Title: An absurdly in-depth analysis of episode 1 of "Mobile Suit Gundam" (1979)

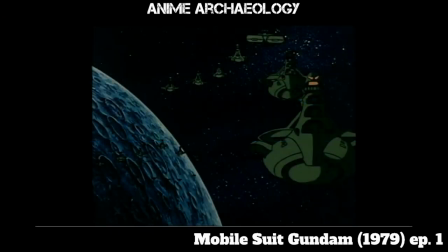(11:44)
And this is a formation that they were, they were in. Wow. And, and that's, you know, kind of interesting.
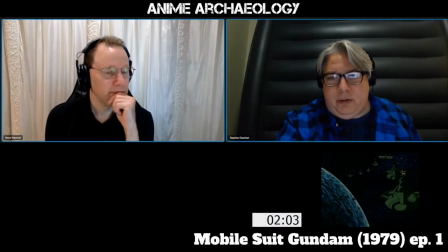(11:50)
And also I think it's kind of interesting how they, they make it a little demon face in the side there.
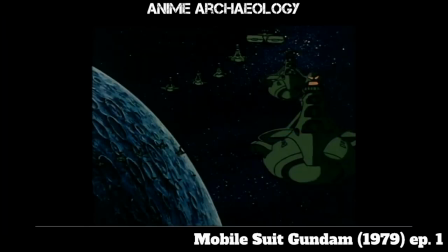(11:56)
Like, you know, like as if to say, you know, we are the aggressors, the attackers, and we're coming for you.
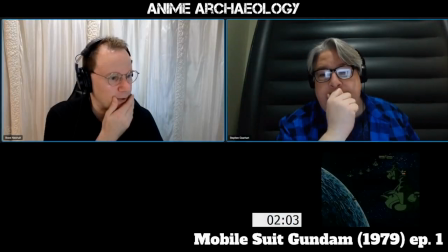(12:02)
Yeah, definitely 70s anime style there. No question. So I did want to talk a little bit about this shot because it's kind of interesting.
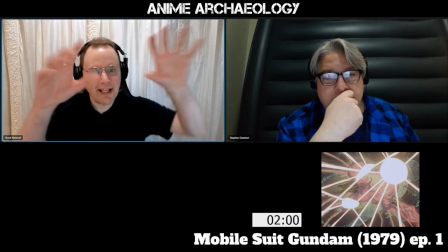(12:11)
You'll notice that the lights are actually on top of the battleship,
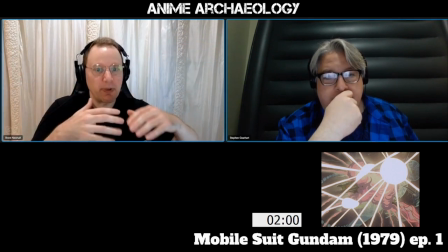(12:18)
which should be in front of the lights.
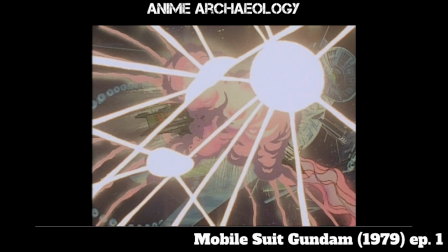(12:22)
I suspect this is one of those things where just literally there were too many visual elements on this to actually make them overlap properly.
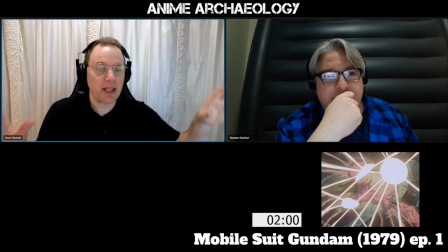(12:33)
like you want the lights to be bright and to be overwhelming everything so if they were behind the space cruiser it would just look weird that
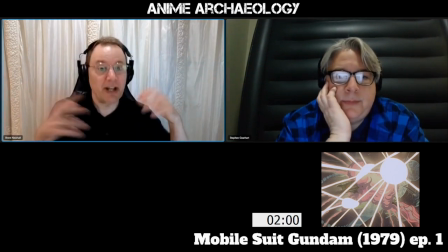(12:41)
the cruiser was completely obliterating those so you put it in front of everything to give across this idea that it's a blinding white light it's weird because it works your brain doesn't notice it until somebody pauses and goes wait the battleship is in front of all those why are they overlapping
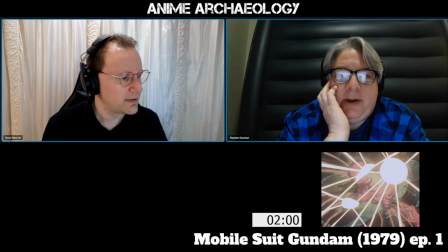(12:56)
yeah it's a very chaotic scene which is what it's meant to be exactly just
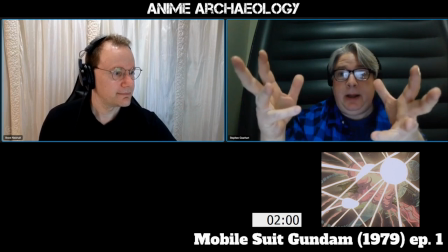(13:01)
like you know here's this thing happening and all these explosions and you'll notice that
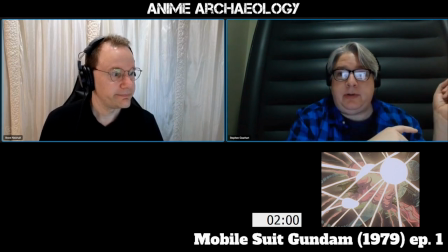(13:06)
the first thing you notice is that the ship i'm seeing is not like the other ships true so you're kind of going okay what's
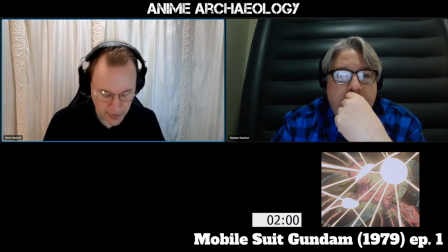(13:14)
going on here who's fighting yeah you're absolutely right um yeah that's really interesting okay so again another sort of classic image there
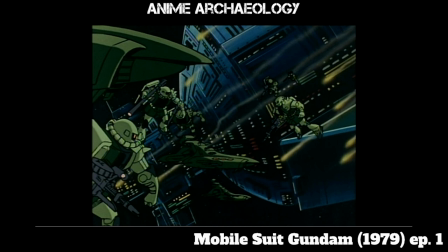(13:23)
of a colony going down. And I just love the visual storytelling here of all of the Zaku's turning to look. Yeah. Like, they're all surprised at this. Like, they're all, what the heck is going on with this colony? It gets across very much more than just what the narrator is saying.
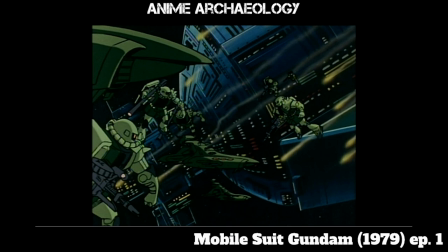(13:42)
This idea that this colony is going down is a surprise to the combatants, even.
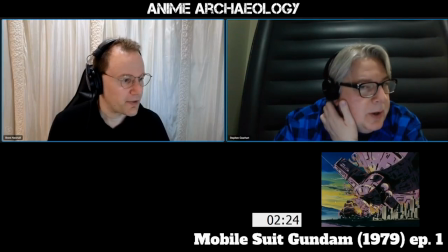(13:47)
All right, another classic shot.
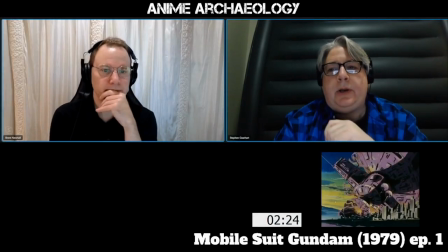(13:52)
go ahead this is this is a not a pulling of the punch this is like for
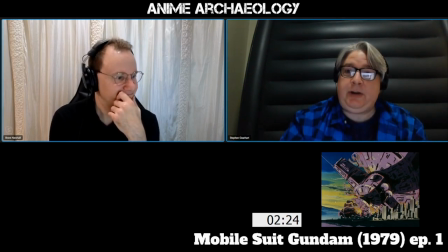(13:59)
an anime you're a kid you're watching this let's say you're 10 years old and you're like going so everyone's gone right